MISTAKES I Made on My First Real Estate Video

what it's going to be is a simple breakdown of this real estate video. And I learned all of the things in this real estate video from Full Time Filmmaker. And yeah, I just took what I learned there and applied it to this real estate video I did completely for free. It was for a family member, my uncle. He was just selling his home and I liked his house and I was like, free real estate. So we're gonna jump into this and we're just gonna do a little bit of breakdown of why I chose to do some things and,
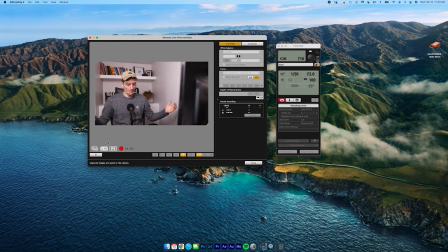30s
just what I applied. So here we go.
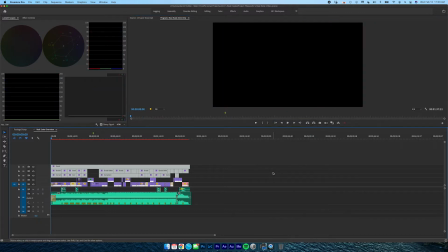35s
So I'm just gonna kind of skip through the video, some frames in it.
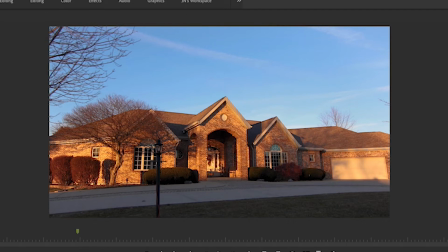41s
Here it is, without correction, without the grade, and without the finish.
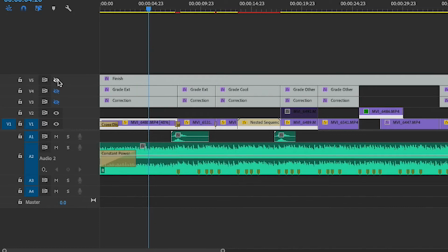47s
The finish may have caused some of the noise.
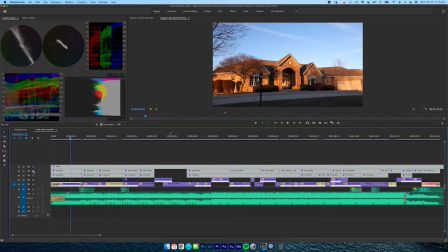50s
But honestly, with and without grade, it's kind of just basically just adding less contrast, to be honest. I'm gonna go through all these without the finish, because honestly the finish is just a little bit of sharpening.
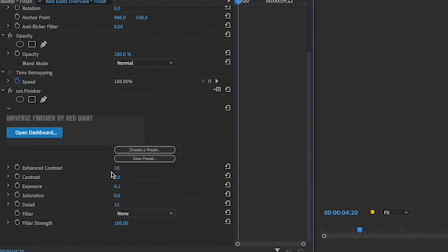64s
And here, I'll just show you what the finish is. The finish is basically a little bit of detail and a little bit of contrast.
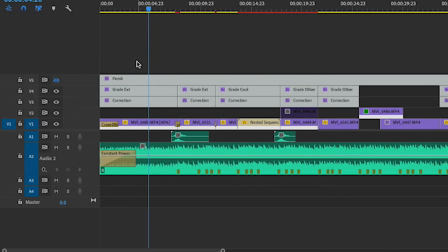72s
So I'm gonna go through that without that, because the rendering of the final video is just gonna be a lot easier. So it's not much to add when the finish is there. Okay.
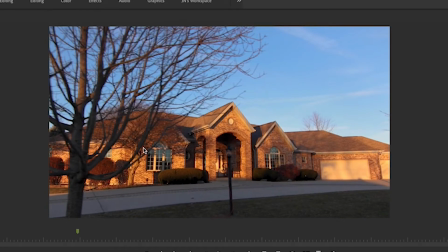83s
I didn't like how these shots don't match. See, the shadows right there and the exposure didn't really match well.
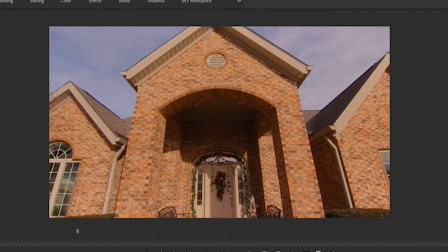91s
I shot these at 2 different times, that's why. But yeah, that didn't match well. It's something I could definitely do better, because this was shot during the afternoon.
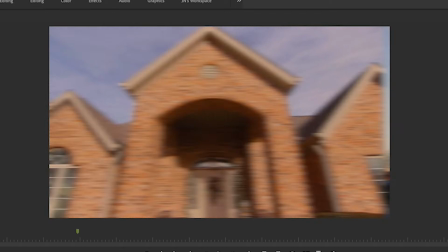98s
You could see, but honestly, it doesn't. It's just a little jarring.
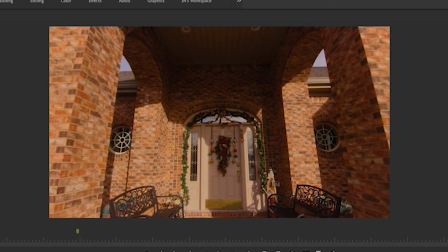104s
We should have worked on that, but that's okay. Still looks good.
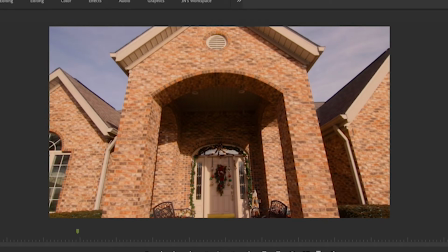109s
It's a great opening shot, without, oh geez. Yeah, it's so much better. I feel like that's a lot better with the grade.
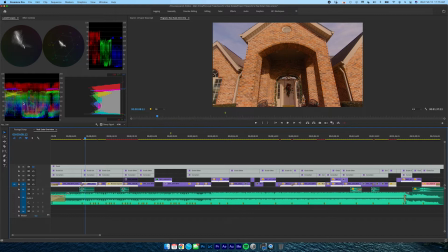119s
Look at that. Dang, just compress all that. Then I really like the swoosh in. Swoosh. Swoosh. Swoosh.
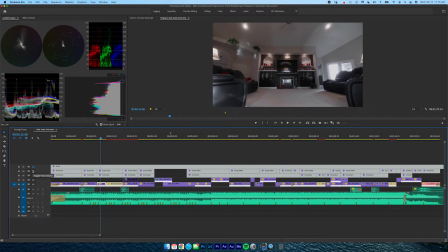132s
So we swoosh in there. This is where everything comes into play. At least stuff that I learned about color grading. The grade is white. It's meant to make all the daylight a white light. And I don't know, I like using that in a lot of wedding films. I just like that clean white look, to be honest, with a little bit of other colors.
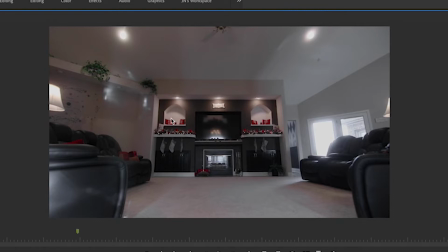154s
And what I went for here was I saturated the reds and the greens, but every other color pretty much is muted into white. So white or black. So here we go. Boom. Boom. Ugh. Ugh. That's ugly. At least I don't know.
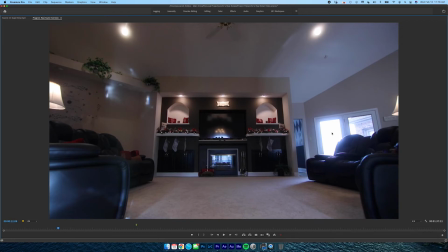176s
I don't like how blue it is over here and over there and all that.
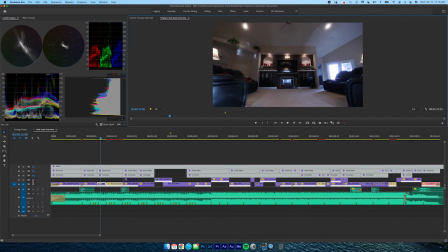182s
Yeah, I just don't like the blue. So took out the blue. I mean, softened it up a little bit, made the exposure right, and yeah, that's all white.
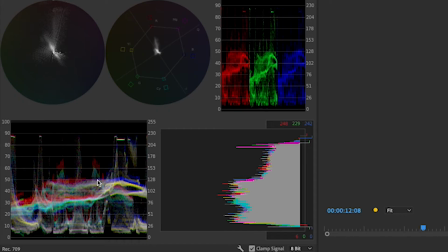193s
I mean, looks good on the scopes, I think. I'm still learning how to read scopes.
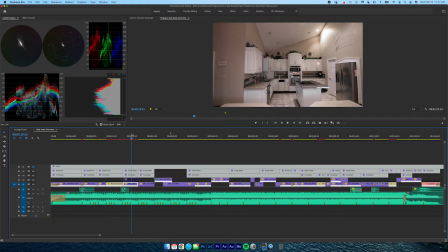200s
Yeah, that looks. And then the kitchen. Here's the big problem I had.
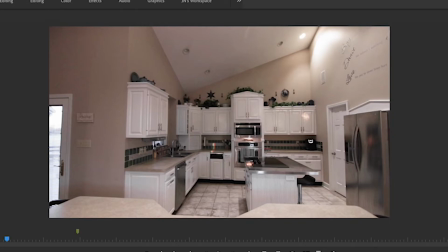205s
So this kitchen shots. Ooh. Looks so bad without, but it looks so much better when it's brightened up. I think I just did not shoot this correctly. I should have overexposed it in camera. So I know why this is a problem now. Just figured it out.
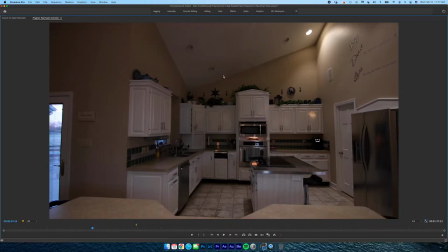227s
It's because if I would have just exposed it for the shadows, then this whole image would have been saved. But I didn't. It's my first time shooting. I should have exposed for the shadows more.
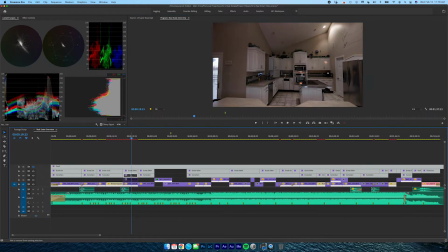240s
And I didn't, and I did it in post now, and now it looks like this in the shadows, like a big blotch.